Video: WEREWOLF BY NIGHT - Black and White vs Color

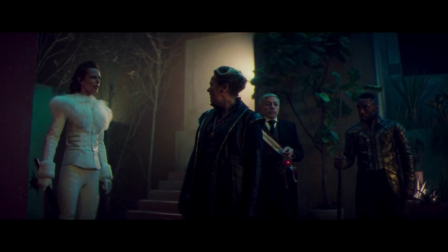First of all, this ain't your same old dime-a-dozen color palette that you'd find in any movie that comes out nowadays.
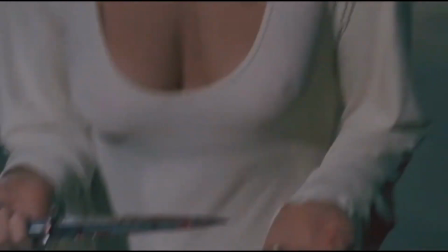Instead, the special goes for a technicolor aesthetic, so it still feels like a classic monster movie without sacrificing what made the special, um, special.
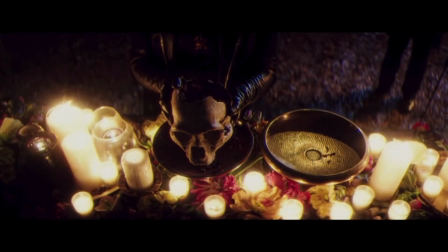Plus, according to the director, Michael Giacchino, it was apparently always the intention to release a color version eventually, and so the special was filmed with that in mind.
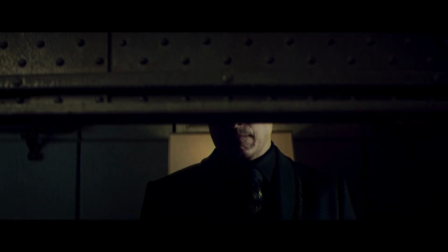Saying that though, if I'm being honest, sitting down to watch this new version, I was really not sold on it at first.
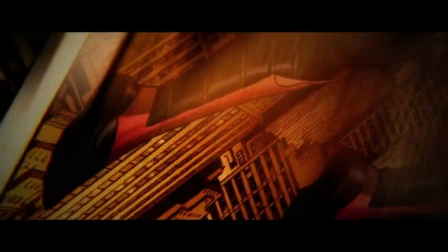I remember watching the black and white version and seeing the normally flashy and vibrant Marvel logo suddenly turn all dark and sinister.
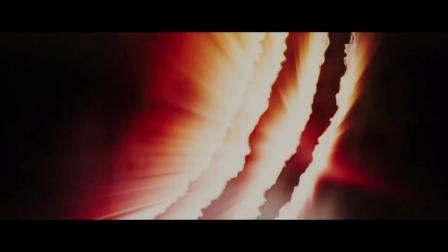It was a really good way of setting the tone immediately. In contrast, the Technicolor style just doesn't make for as strong of a juxtaposition, which didn't leave a great first impression,
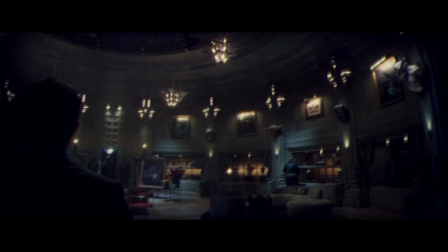and that kind of continued into the opening scene which didn't do anything particularly interesting with this new style.
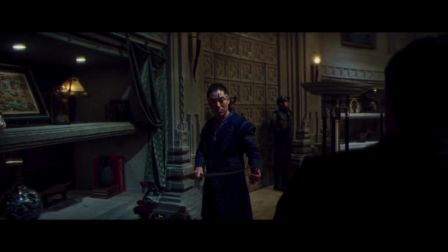It basically just looked like any modern Hollywood movie with the color saturation looking slightly different and with a very subtle film grain effect. And the rare moments of color from the original don't really have the same narrative impact this time around because, well, take a guess.
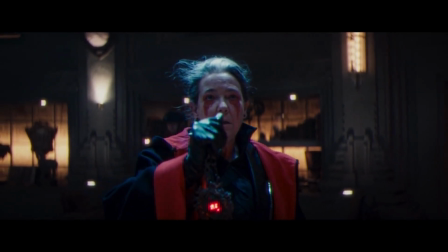The Bloodstone, for example, has gone from looking completely foreign to the world around it to basically any other glowing rock you'd find in a superhero movie,
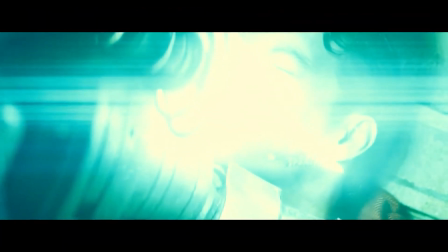which is a bit of a shame, unavoidable as it probably was.
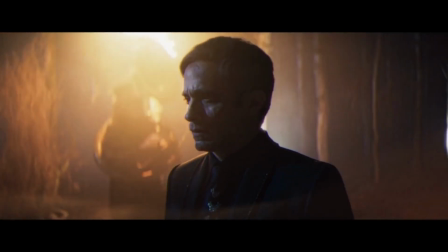But then once you let the story progress a little further, the visuals really pick up in terms of creativity.
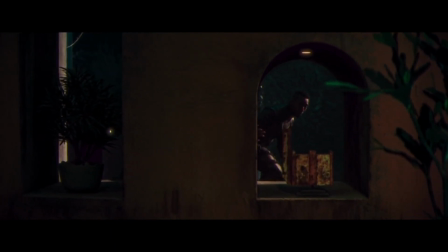The colour saturation gives everything this sort of dim glow which really pops,
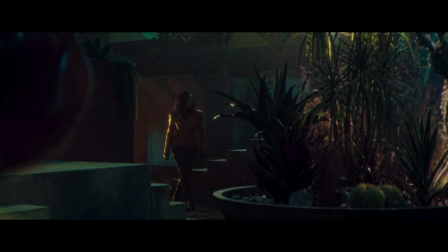and the lighting features a lot of gloomy and garish colours which mix and contrast and create this pretty effectively creepy and weird atmosphere.
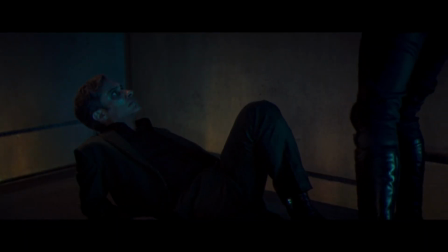It gives the visuals a lot more variety because because environments can look completely different from each other, and it even improves some of the scenes that I didn't think looked all that interesting before.
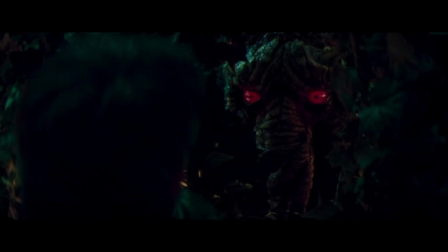Hell, honestly, even Ted looks a lot better in this context than before.
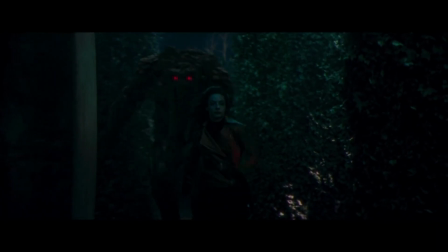I can still tell he's not really there, this effect still isn't on par with some of Marvel's higher budget efforts,
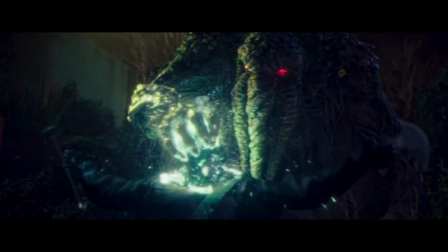but when everything else in the story has these striking colours that stand out, he looks much less out of place.
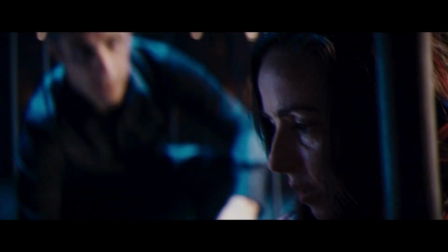Honestly, for a shift in style that had me a little skeptical at first, I think I actually prefer this version over the black and white.
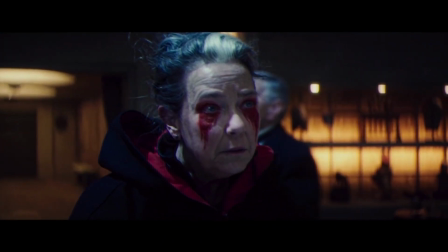It's more consistently interesting with how different each scene looks from each other and how different it looks from other horror media that's coming out today.
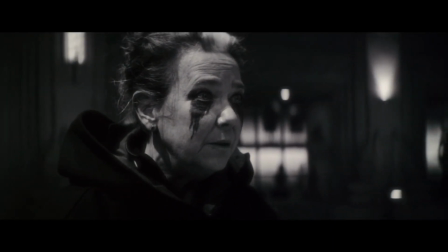But at the same time, it doesn't outright make the original obsolete. There is no definitive version because each one has techniques that the other can't easily replicate.
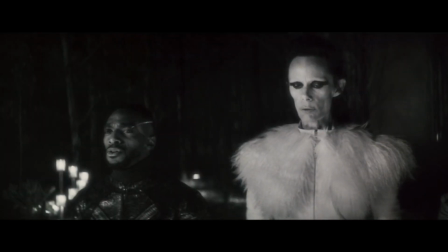Personally, I like that you can essentially watch the same special twice and get two somewhat unique experiences,
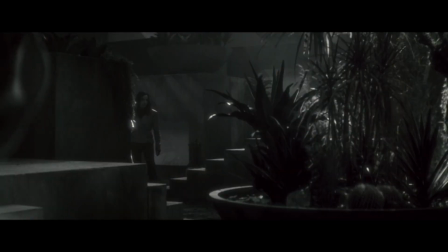and despite my own preferences, if someone told me they preferred the black and white look, I could totally see where they're coming from. And the art direction as a whole is in service of a story that is... fine. It's good. It does its job. Okay, well, what do I like about it?
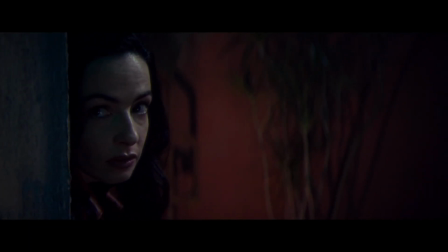Well, for one thing, I do have to give credit to a franchise that does sometimes get flack for feeling too formulaic,
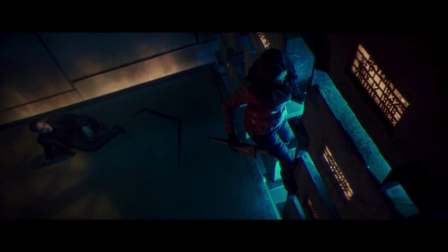because Werewolf by Night is fairly drastically different from what we normally see from the MCU.
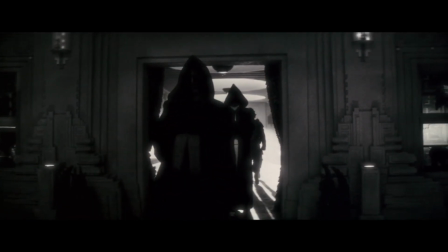As you can imagine, the tone is a lot darker and moodier than what we're used to seeing,
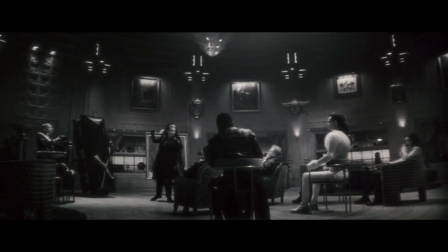and the plot is honestly pretty small-scale by MCU standards. there's not a lot of lighter comedic elements,
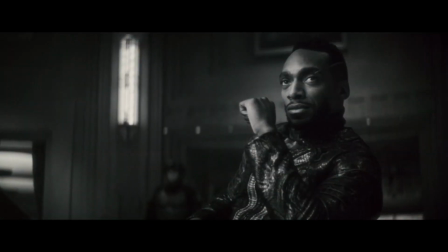and even ones there can have an unusually macabre tone,
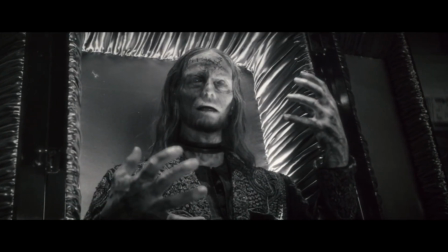like this corpse being turned into a talking animatronic so that he can give himself a proper send off at his own funeral.
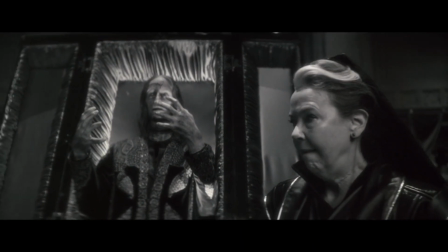I'll be... rotting for you.
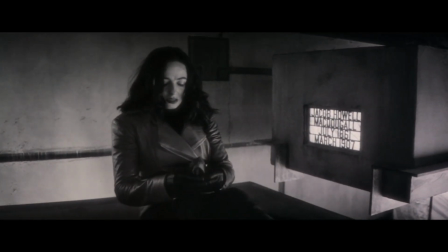I also enjoy the fact that up until the last third, the main characters tend to be pretty grounded in reality, which is a nice change of pace for Marvel.
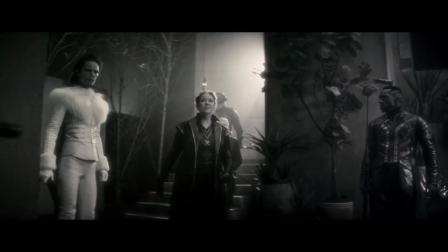They're not super soldiers or sorcerers or gods or monsters.
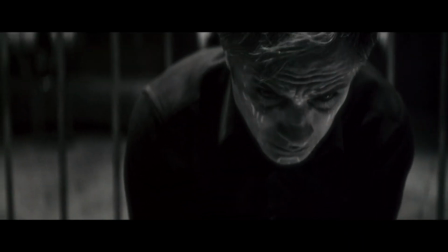Well, okay, one of them is a monster, but not for most of the runtime.
But I'm also a human.
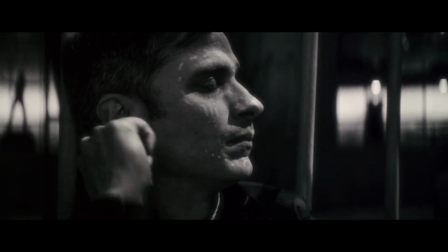Perhaps not in the category that you would call a human a human.
They're basically just normal humans.
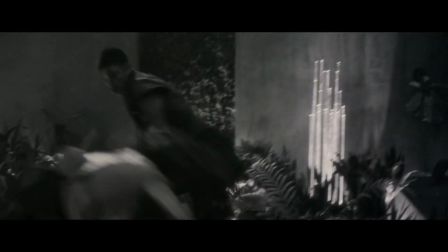Normal humans that are good in a fight and can apparently tolerate three slams to the head in a stone wall.
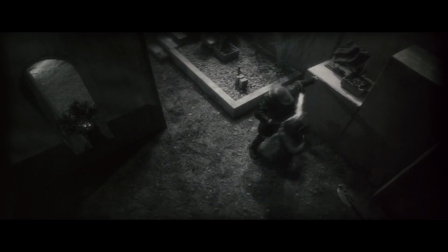That's a little weird, but normal humans nonetheless. And yeah, I know Elsa Bloodstone has super durability in the comics, but that's never mentioned in this continuity, so my point still stands.
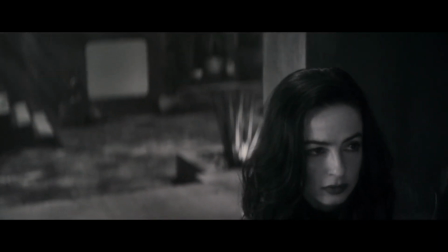Truth be told, this is probably the most distinctly different Marvel project since the Netflix shows.
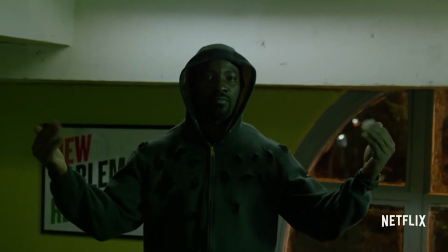It's not quite as unique as those, but there's definitely something there.